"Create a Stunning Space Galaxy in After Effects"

Hey everyone, my name is Cameron with Motion Science, and in today's video, I'm going to show you how I took this render that one of my students created and how I
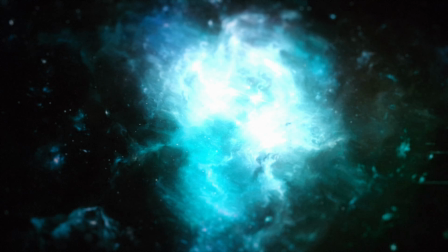6s
put my spin on it and kind of revised it and made it into a little bit more cinematic galaxy universe render.
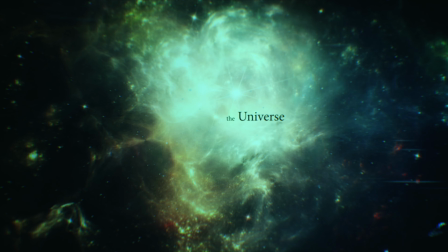13s
So without any further ado, let's dive in and let's get started.
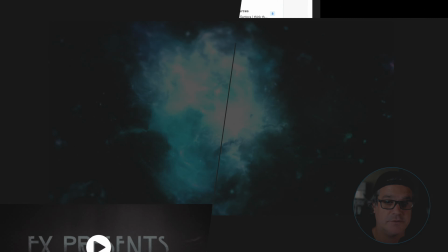17s
All right, so as I said, initially, this was the render that my student Milan created, and it's really cool, right?
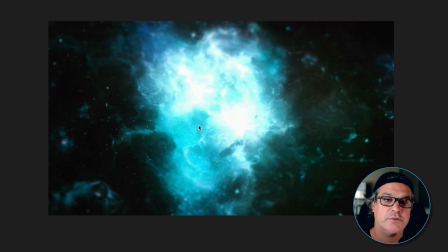25s
Initially, he had a Doctor Who telephone booth spinning inside of this render here,
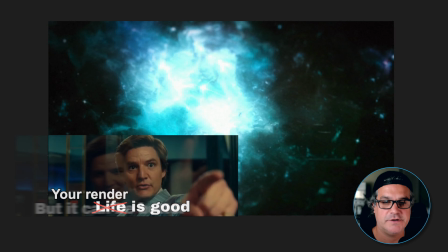30s
and it looked really cool. But I saw a few things in here that I really wanted to change up.
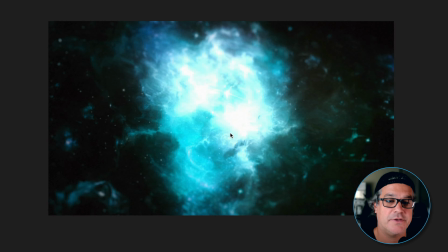35s
Now, I do like the color palette of what Milan created here,
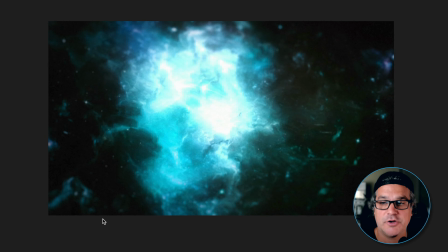38s
but I also did want to kind of go back to the original image, which is what we have here.
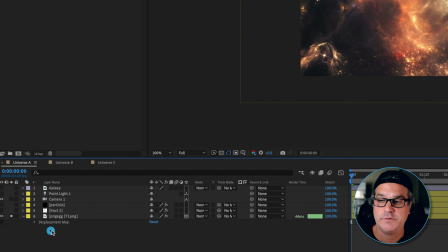45s
I really liked the colors here. What I started with was just the image, right? And it's 3D. And you'll notice, like, in the render that Milan did, there's an ease of the camera.
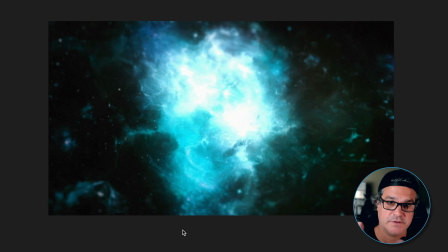54s
So the camera starts at zero and kind of moves into speed and then kind of comes to a stop here.
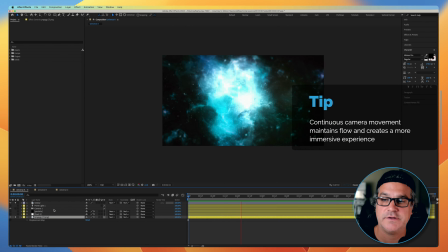60s
And that's cool, but I wanted, first and foremost, for that camera to be continually moving the whole time.
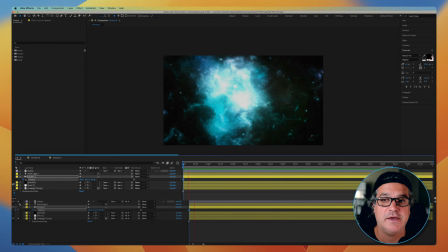67s
So I deleted those ease keyframes here on the timeline, and I made it so that the movement is continually moving, right?
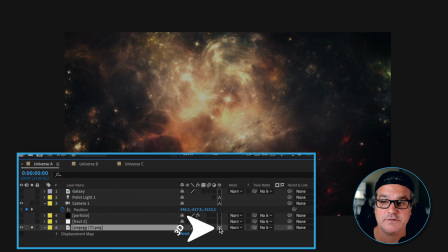75s
So we've got a 3D image here. This image, the 3D layer, you can see right here, it's 3D. And we've got a camera that's moving also. So we're just kind of moving across it. And the layer is pushed way back in Z space. We look at the position, it's 5,048 pixels back in Z space.
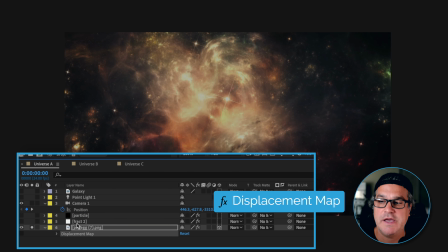92s
Now you're going to see there's an effect here for a displacement map. And that's because what it's doing is it's referencing this solid layer here.
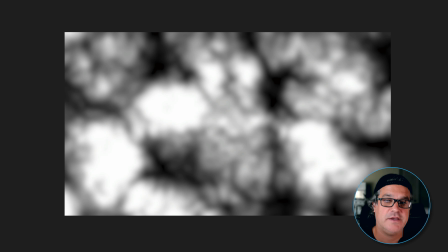99s
So if I turn this solid layer on, you're going to see this is a fractal map that Milan had created that had movement in it. And what I did is I removed the keyframes, the movement. I just made it a black and white image with fractal noise.
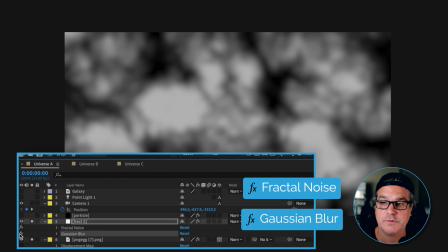113s
And I also applied a Gaussian blur to this. So this is what the map looks like without the Gaussian blur.
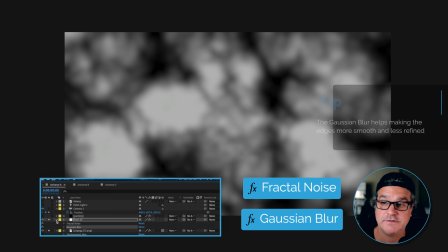119s
And then I just blurred a lot of it just to make the edges a little more smooth and less refined.
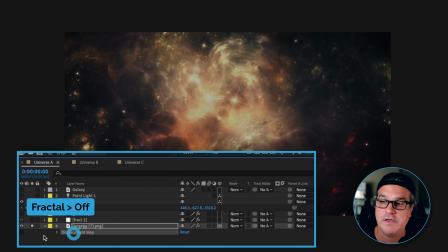126s
So if I turn that off, I turn the displacement map on.
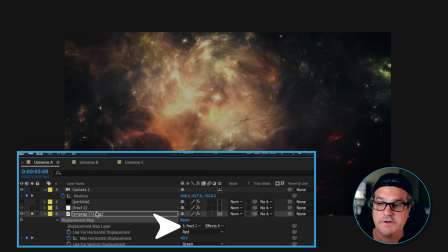130s
What it's doing is it's referencing the fractal layer above it, and it's looking at the effects as well.
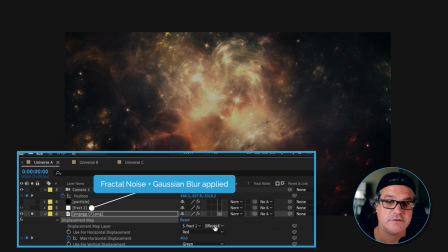136s
So it's looking at that there's a fractal noise effect on this layer. There's also a blur.
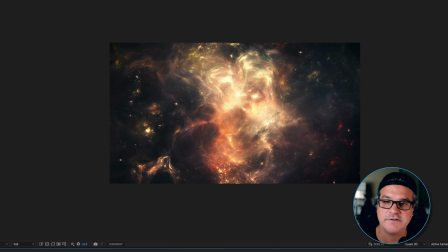140s
And then I set some very simple keyframes.
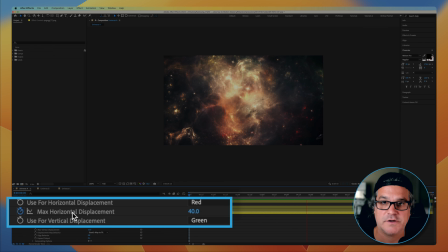142s
So I started with a value of 40 on the horizontal displacement, and I went to, I believe, a negative value of 40.
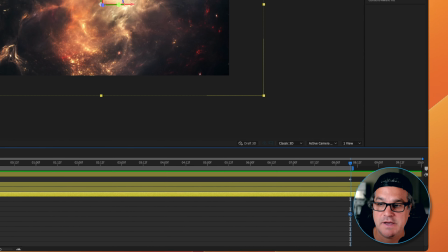150s
So positive 40 to negative 40, which we can see right here. And then we've got a max vertical displacement of 10, which this could probably even be set to zero.
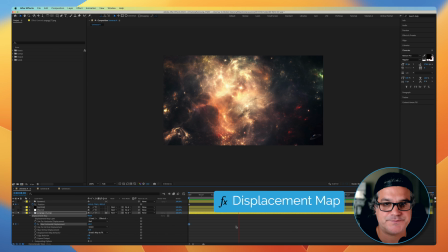159s
So when we turn that displacement map on, we can see now it looks like there's depth here, right?
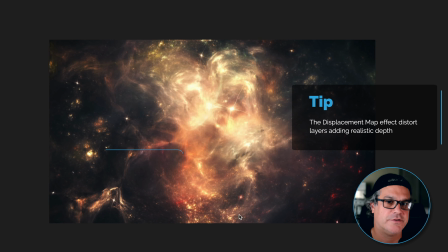164s
And this is something Milan had set up initially, but again, I went in, kind of revised and changed it. Now, the only thing that looks kind of funky to me right now is when we get to this point about right in here, this star up in here starts to really kind of warp, but we can do things to not call attention to that, and I'll show you what we'll do with that here soon.
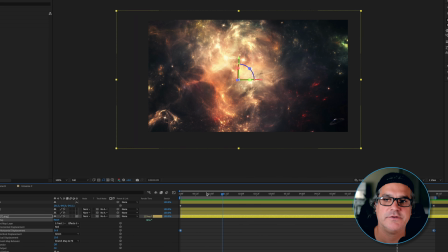185s
But you can see as we move across, there's some depth, right? Just because we're using a displacement map and we're referencing fractal noise, it looks like this galaxy, this nebula, has depth to it, right?
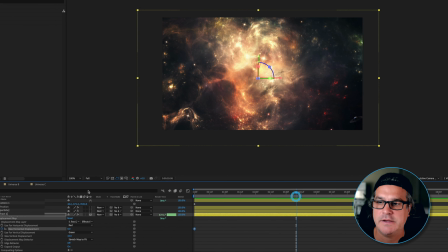196s
There's foreground, there's middle ground, there's background. So that's the first step. Now, what we also have here is we have a point light,
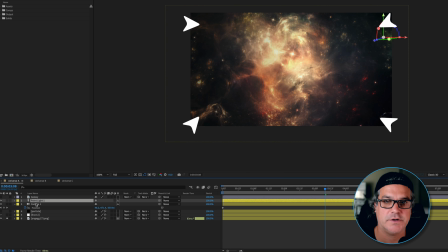204s
and I pulled this right in from Milan's project as well, and that creates some nice vignette to the edges. So we're just using a point light here, and it's just lighting that image, and it's looking pretty solid so far.
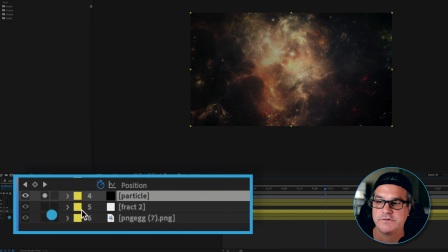216s
Also, Milan had used a particle system, and if I go ahead and just solo that and I hit the E for effect, it's just using particle world.
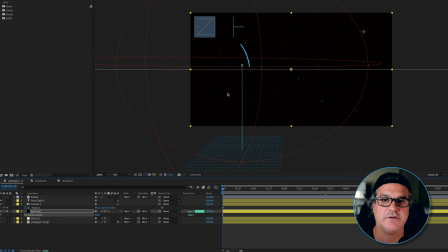224s
And in Milan's initial animation, the particle system was kind of just sitting over here on the left, and the particles would disappear, and I thought, let's just make those particles last a little bit longer.
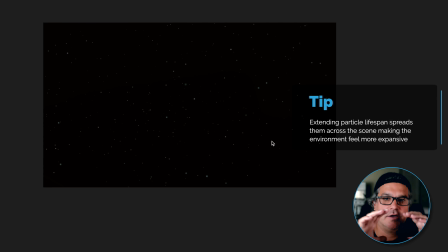234s
They still kind of fade out like that, but it just gives it more depth because the particles are kind of stretched across the entire scene here.
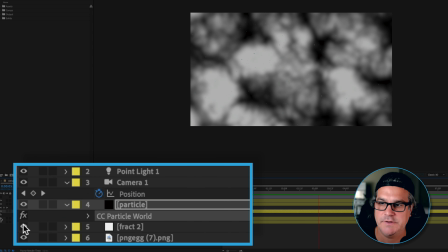241s
So if we look at all of this together, and I turn off the fractal noise because we're just referencing that layer,
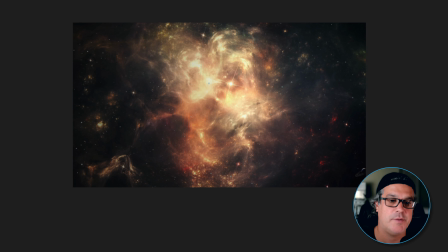247s
you can see now we've got this nebula system with depth to it from displacement mapping,
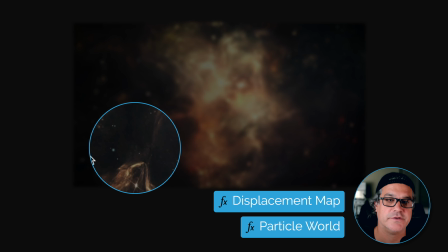253s
but we also have these particles, these star systems that are floating in space closer and further back.
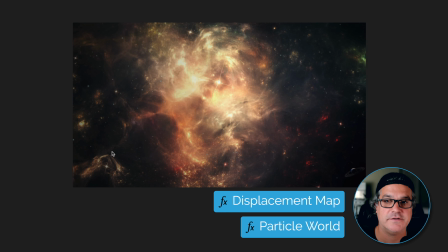260s
So we've got this really nice sense of depth already in this scene just by using particles and an image with displacement mapping.
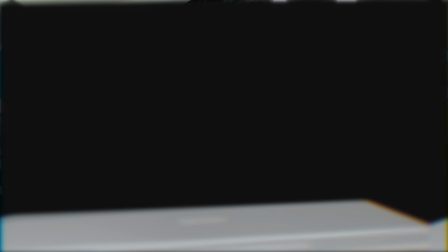268s
If you're eager to create motion design that's gritty, atmospheric, and cinematic, like the example I'm showing you, I invite you to explore the Motion Science membership at
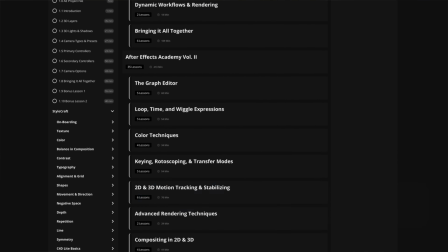279s
www.motionscience.tv/mastery. Inside this membership, you're gonna find hundreds of projects just like this one, including the project files, and they can help you elevate your motion design to develop a very striking cinematic style through our trainings,
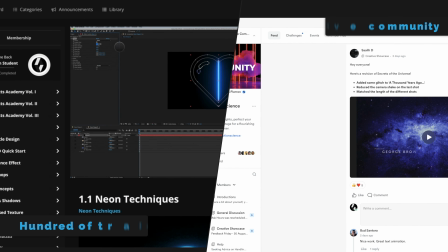291s
our techniques, and our supportive community. So I definitely invite you to check it out. Now let's go back to the training.
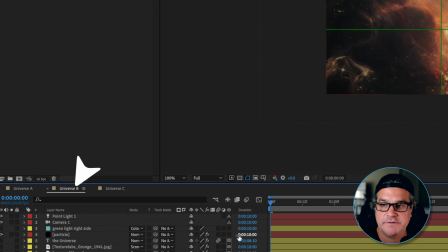297s
Okay, so here we are in the next composition, and you may be saying, you know, why are these rule of thirds up here?
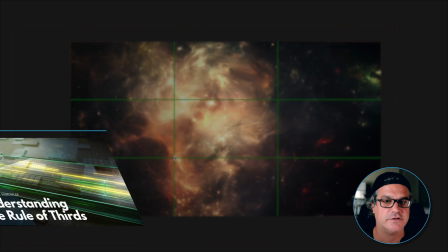303s
Why are these guides up here? Well, these are the rule of thirds, and I teach a lot of this in my courses in training because these are super important. These are focal points for our eyes to look at. And if you lay this grid over any professional motion design piece, like a title sequence or anything, you're gonna see that the type and things like that kind of follow these guides.
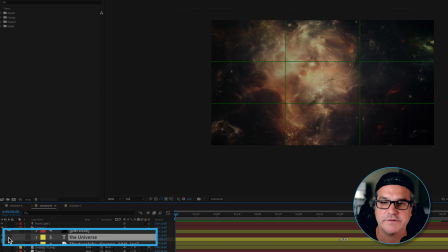323s
So what I did is I added some really simple type here, and it says the universe,
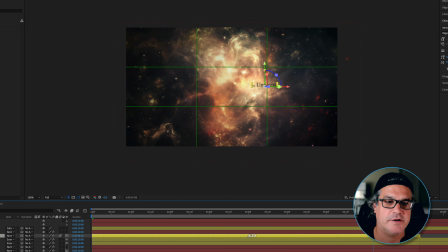328s
and it's faded out at this point, but I put these guides up because I wanted to place this universe type in 3D space,
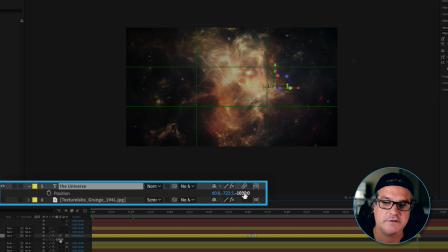335s
and I positioned it forward in space about 1,000 pixels. It's -1,000.
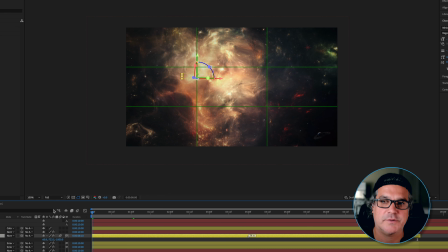340s
I'm not following these points exactly, right? Like this point up here is a major focal point.
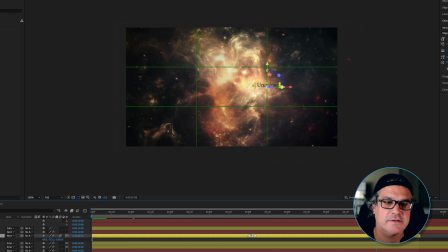345s
The type is sitting here, even though we can't see it. And it ends, and again, it's not, you know, totally off point here, but it's centered.
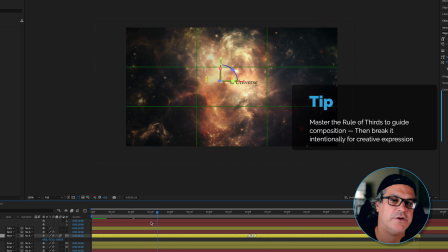354s
It's close to this line of interest. And so this rule is here so that we understand it, but then once we get good at it, we can break that rule.
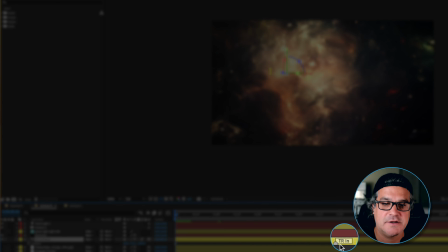361s
So the type is in, it fades in with a very simple animation composer preset.
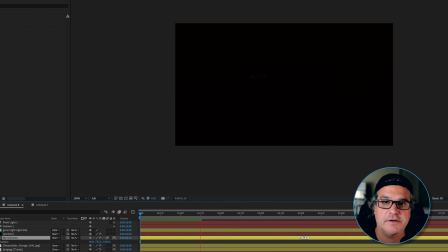368s
And if I just solo this, you're gonna see it fades in left to right, and it just says the universe.
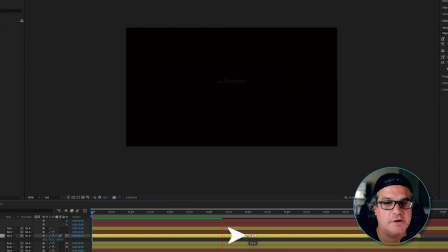375s
And this is a marker that animation composer adds to my timeline. And I can drag this marker around to make the transition in shorter or longer. It just kind of depends on what I want to do. If you haven't checked out animation composer, it's one of those tools for motion designers that I think is just invaluable.
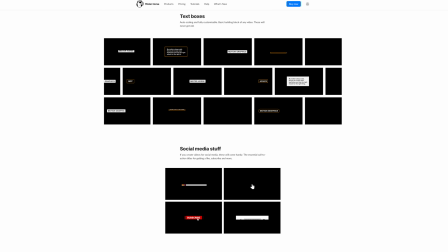392s
It just has a lot of really nice presets for type and things like that. And I absolutely love it.
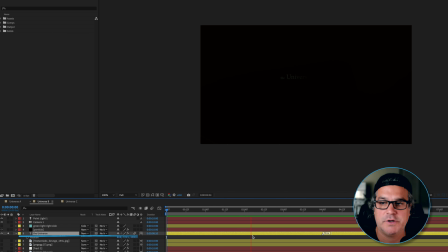397s
So it's easy to use. And I just threw it on this layer of type here, and it looks really nice.
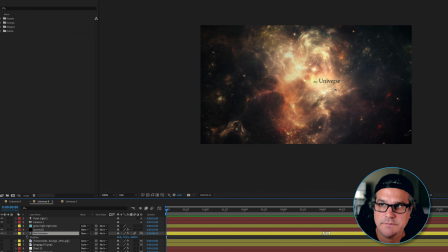403s
So if I look at that with this, it's really nice. Right now there is an effect on here.
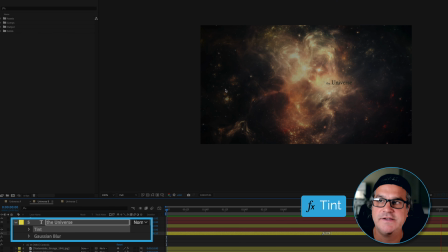409s
I've added a tint, and that tint is not black, right?
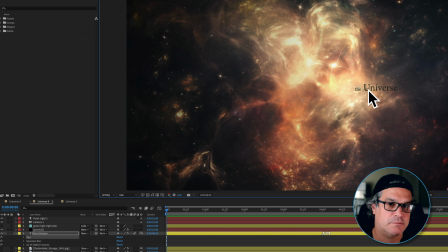412s
If I set this to fit, it may look like this is black, but it's actually, I referenced some black from in here.
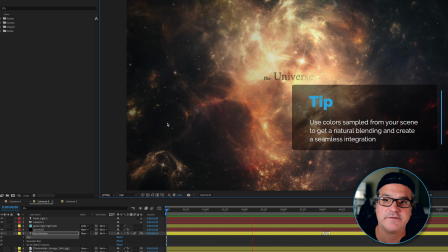419s
So this isn't fully 100% black. It's more of a greenish black, which I'm pulling from the image, right?
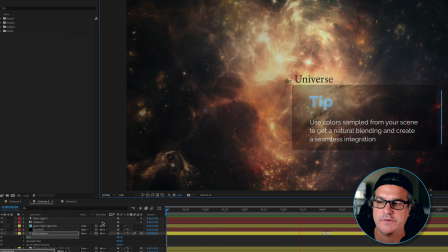426s
Because I want this type to kind of like live in this world. So that's one thing. I've also got a Gaussian blur effect applied to it.
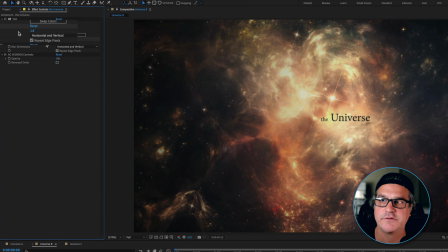432s
And that effect is a very small amount of 1.8 pixels.
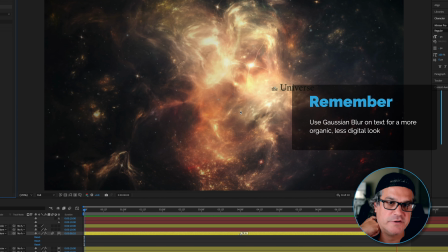436s
And that's just to remove some of the digitalness, the crispness that this type has, just to make it a little bit more organic.
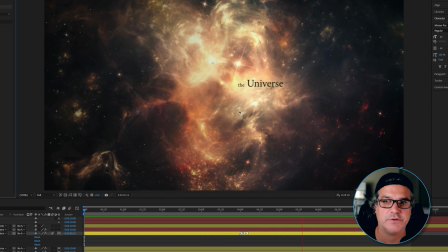445s
So this is already looking really nice. I really dig that.
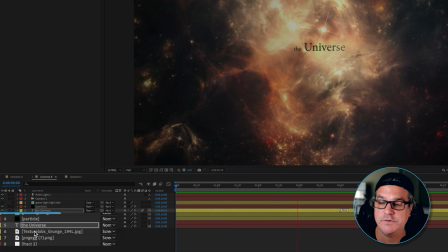448s
Next thing I did is I used some textures that Milan had pulled into his original project.
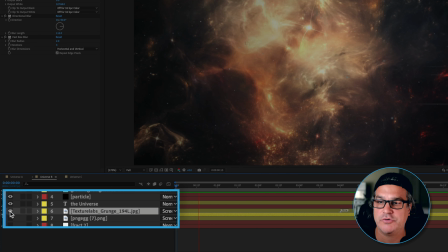455s
One of those is a Texture Labs grunge layer, and you can see here it is, it's sitting over the top here.
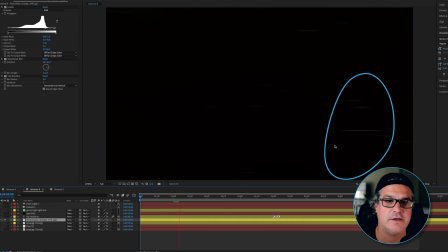461s
If I just solo it by itself, it's just these really simple lines here. And what I did was, I think this is how they originally came in, just more solid like this.
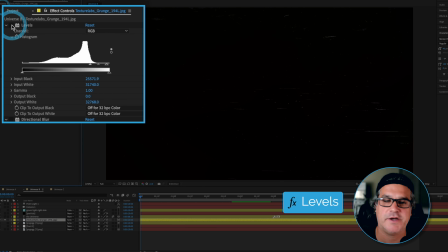472s
The levels effect has been applied because the original image is this, and the levels effect is applied to remove those gray values and just make it black and white.
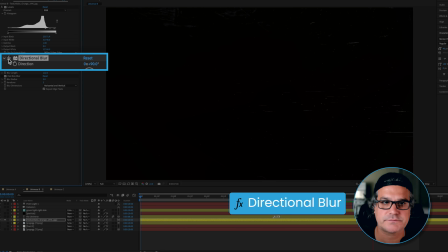481s
I added some directional blur to blur it horizontally, and then I also added some fast box blur just to soften it up overall.